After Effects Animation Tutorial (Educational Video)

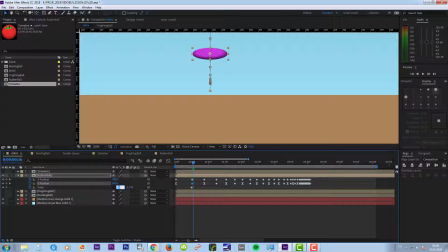245s
So the X value is going to drop and it's going to lose some of its power. So I'm not going to use 5% to 15% again, but I'm thinking maybe 8% to 12%, and that's my stretch point.
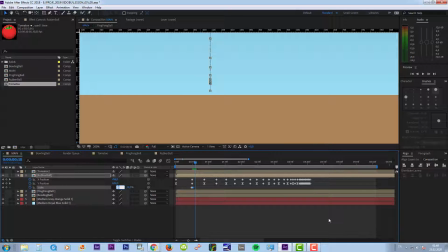266s
And after 2 frames I'm going to make the values come back to their rest position.
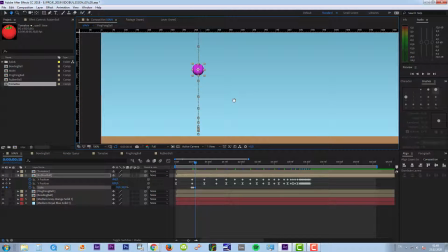Okay, let's check that out. I'm going to make my timeline shorter.
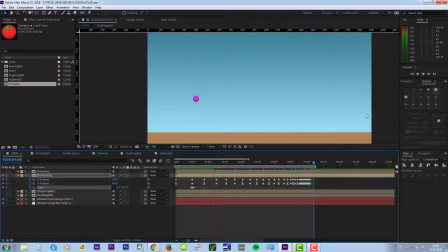I think our first squash and stretch looks pretty good. and you can see the effect that it's making our jump more natural. And I'm going to repeat that, but I'm going to change the values each time so it loses its power.
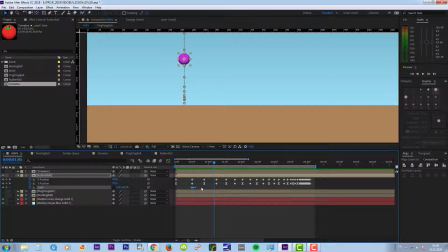314s
I'm just selecting all these keyframes. I'm Ctrl C, Ctrl V, pasting them and placing them properly.
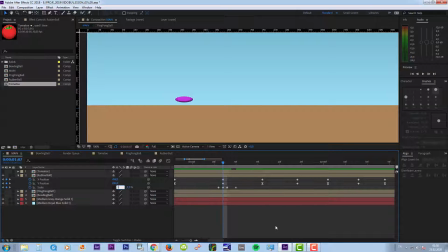327s
Okay, now I'm going to use 13% to 7%. I'm going to make my ball come down a little. Okay.
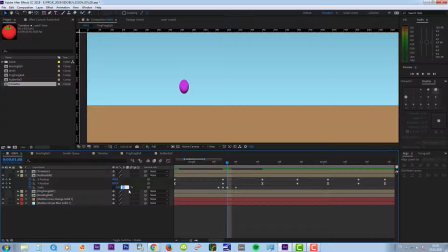344s
And for the stretch, 11 to 9%. I'm going to copy these keyframes,
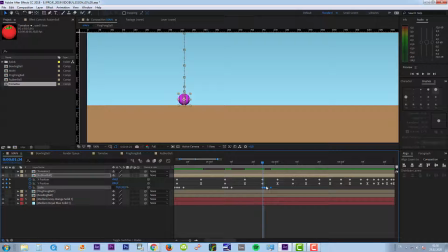360s
come to my next bounce, arrange them, and this time it's just going to have, let's say, 12% to 8%.
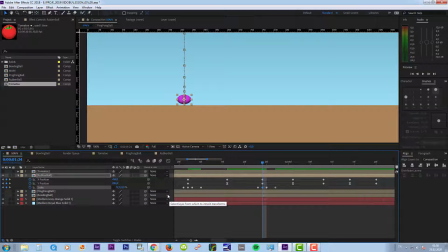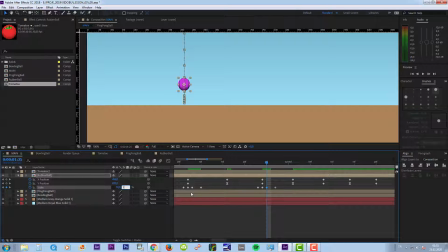388s
And it's not going to stretch this time. It's just going to come back to its rest position right after the impact. So I don't need this last keyframe. I'm just going to delete it.
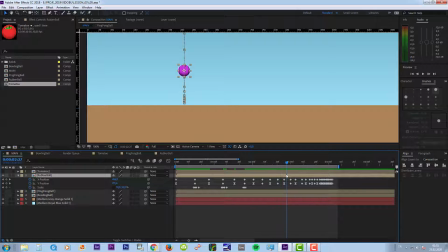402s
And the rest of the jumps are lower, so there's not much impact. So the squash and stretch may not be very visible. I mean, I'm just three first squash and stretches are fine enough for me.
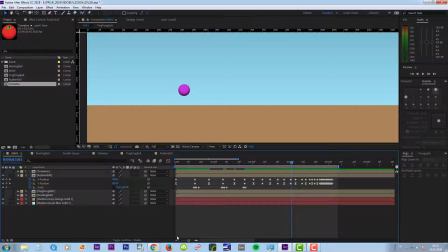420s
If you want, you can increase the squash and stretch. Just try to make sure that they progress from a maximum to a minimum value in a linear or cubic fashion.
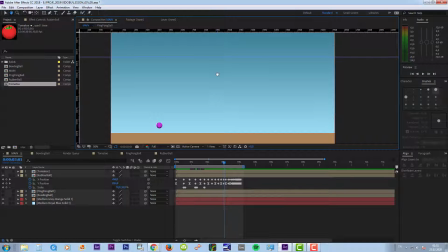434s
Okay, let's watch our animation. Great, I'm happy with the results. I think it added more natural movement to our animation.
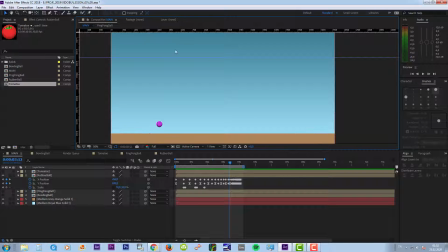454s
The last thing I want to show you in this part, I'm going to turn on the motion blur for our object. And motion blur is very helpful to get rid of the strobing in our scenes
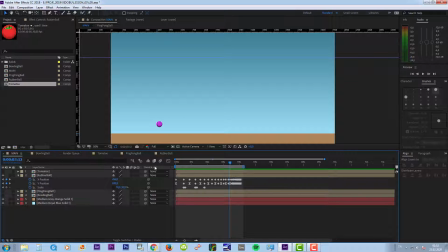470s
when objects are moving really fast. If they were being filmed with the camera, we were going to see blurry images. When we're shooting with a camera, motion blur is recorded naturally.
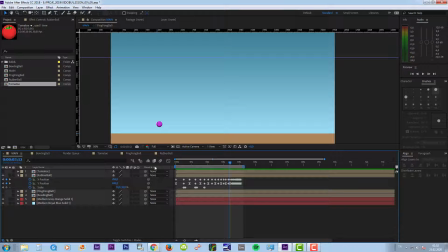482s
But when we're doing animation, we need to add that function in our software as an extra process.